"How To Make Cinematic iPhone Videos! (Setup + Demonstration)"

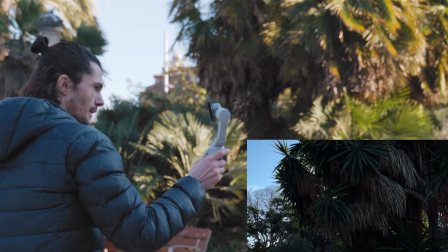(12:09)
So what we're going to do is do this kind of movement where we're walking side to side, and we can get these lights coming out, the sun flickering
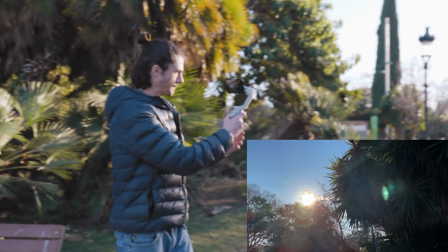(12:18)
and revealing the sky there with a cheeky little lens flare too.
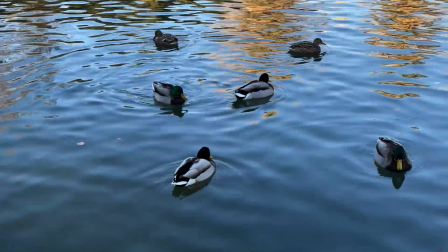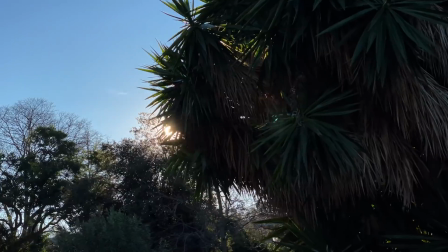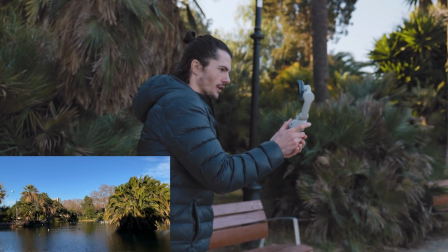(12:35)
All right, what I can also do here is set the horizon on the bottom rule of thirds using that grid that I mentioned earlier and just do a walking shot.
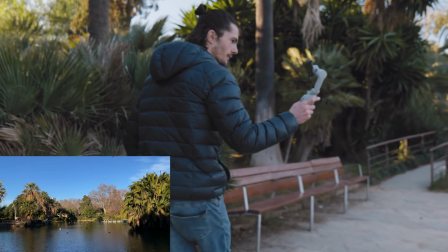(12:42)
And because we've got the gimbal, we can just keep walking and no worries. And we can get all these birds flying around, it looks awesome.
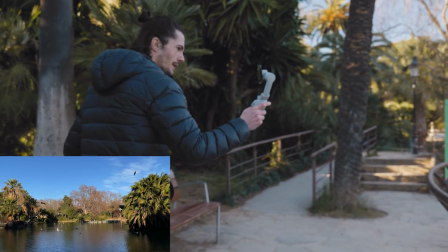(12:48)
Whilst doing these walking shots with the gimbal, it is important to look like you need the toilet,
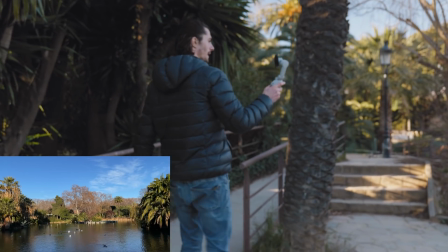(12:53)
because if you just walk like this, you'll still be getting these slight shakes and kind of
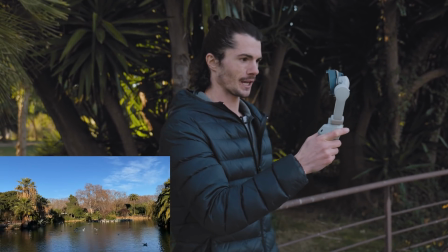(12:59)
the gimbal shots, even though these gimbals are getting better and better, and this one specifically is awesome,
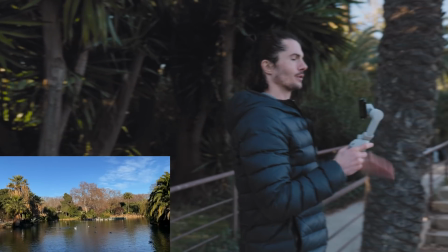(13:05)
if you walk normally and just completely relaxed, you're still going to get this kind of up and down bob movement that isn't too appealing.
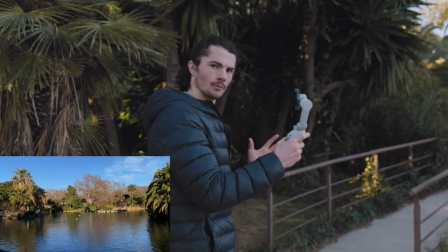(13:11)
So you want to try and make sure you become a human gimbal, which is going to enhance even more the electronic gimbal's abilities.
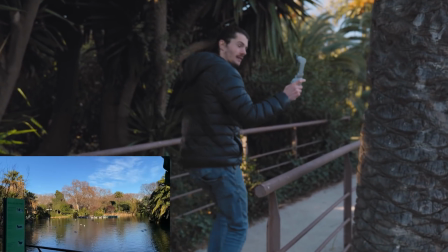(13:18)
So you got to walk like this. Just come across this scene that looks a little bit like Jurassic Park.
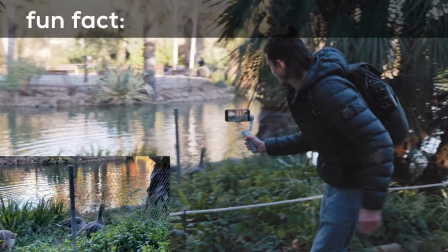(13:27)
Fun fact actually, birds are directly descended from dinosaurs.
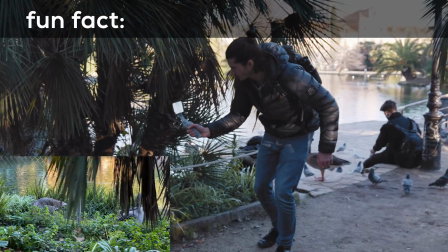(13:33)
So much that you could literally say that birds are dinosaurs.
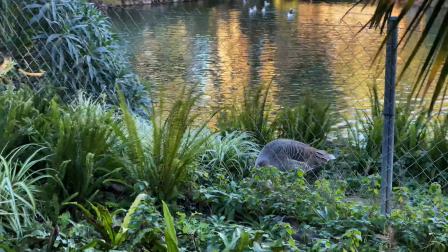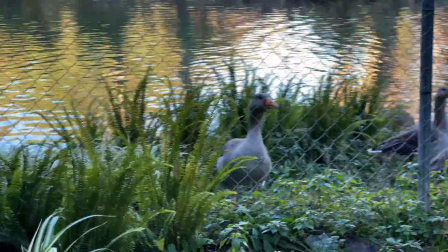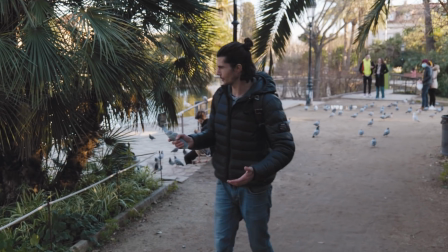(13:48)
Now I realize I've just got that close-up shot of the geese there using the close-up lens.
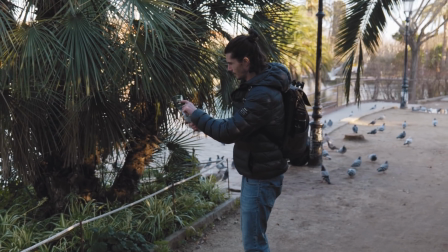(13:52)
So what I can do is get a shot that I might use before then, doing the lock and using the wide lens.
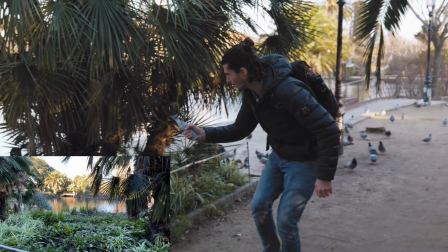(13:58)
And this is just going to allow me to get a wider shot first that I can then cut into a close-up,
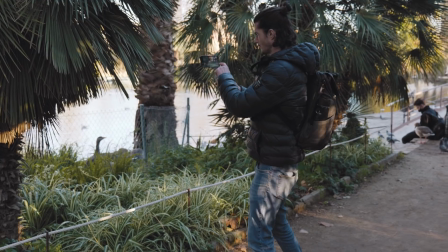(14:05)
which just allows a greater spatial awareness for the audience, allows them to kind of know what's going on and not feel like,
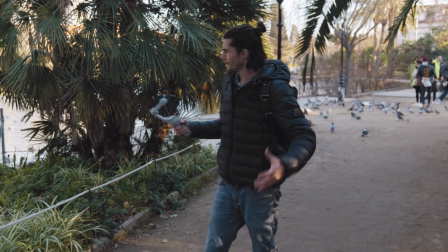(14:12)
oh, we're in a lake and then suddenly a big close-up of geese. It's kind of, you have a multiple wide shots that you can cut together and then get closer in the points that you want to.
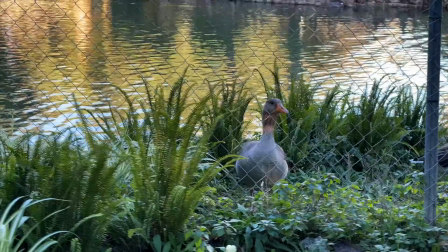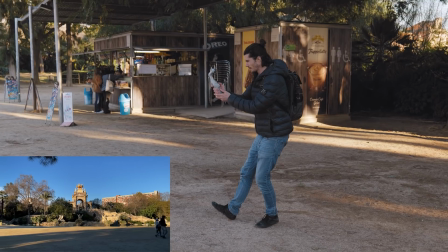(14:26)
Okay, so now we're at a slightly different part of the park and we have this awesome statue in front of us.
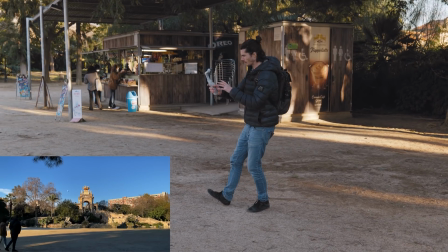(14:31)
What I'm going to do is use the gimbal and the phone to get a well-composed shot that is moving quite a lot as well and has a lot of cinematic movement in it.
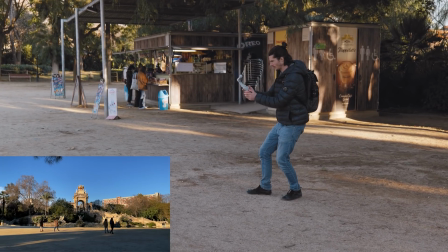(14:39)
So we're just going to frame up the shot right, get everything more or less where we want and start moving.
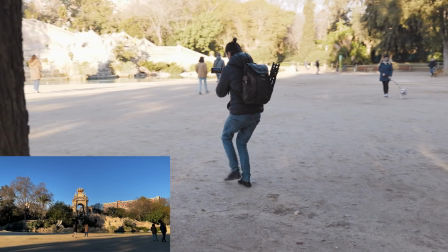(14:45)
So taking a few steps here, we can go a bit faster than we were before and get a shot that almost looks like we have a drone.
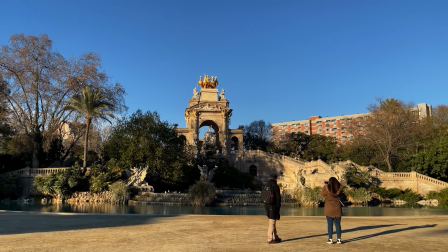(14:54)
And it's like this massive kind of epic establishing shot there.
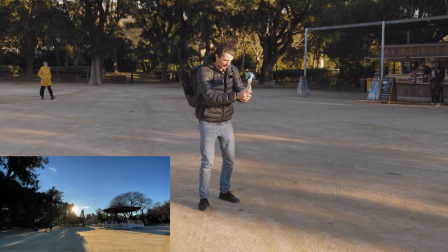(14:58)
And to finish out this video, what I'm going to do is put the lens on wide and just gives us this really nice way that we can finish pointing towards the sun.
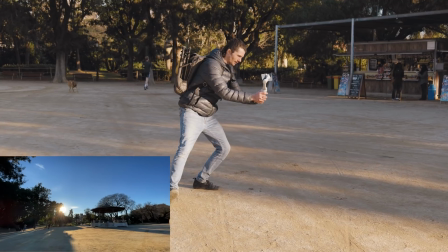(15:06)
The sun kind of looks like it's setting here, or at least the day's kind of coming to an end.
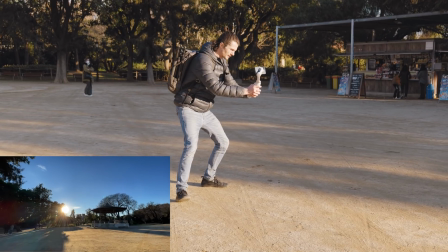(15:11)
And what we're going to do is have this nice kind of parallax movement. Is again, we're moving left to right, but also coming around.
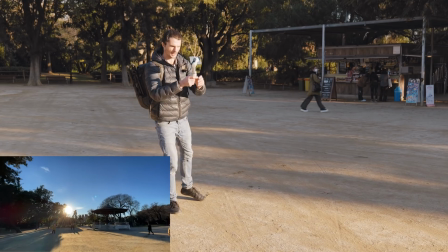(15:21)
And that's a really nice way to end it with the shadows and the light there. Okay, so now we've got all that footage with the gimbal. Let's have a look at the finished product.
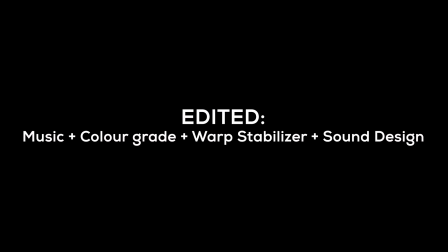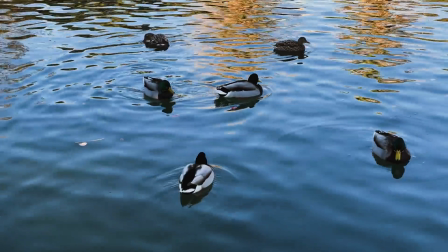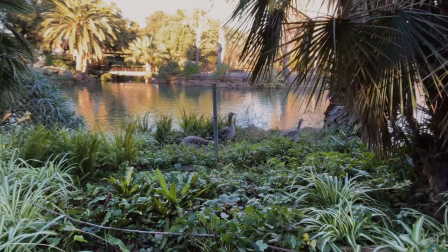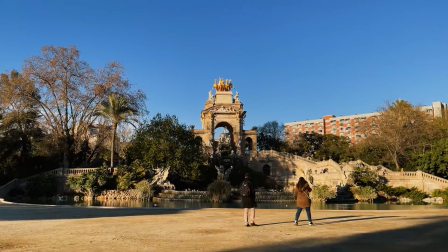If you want more tips and techniques on how to capture your life, including with your phone, then check out the free training that I have below.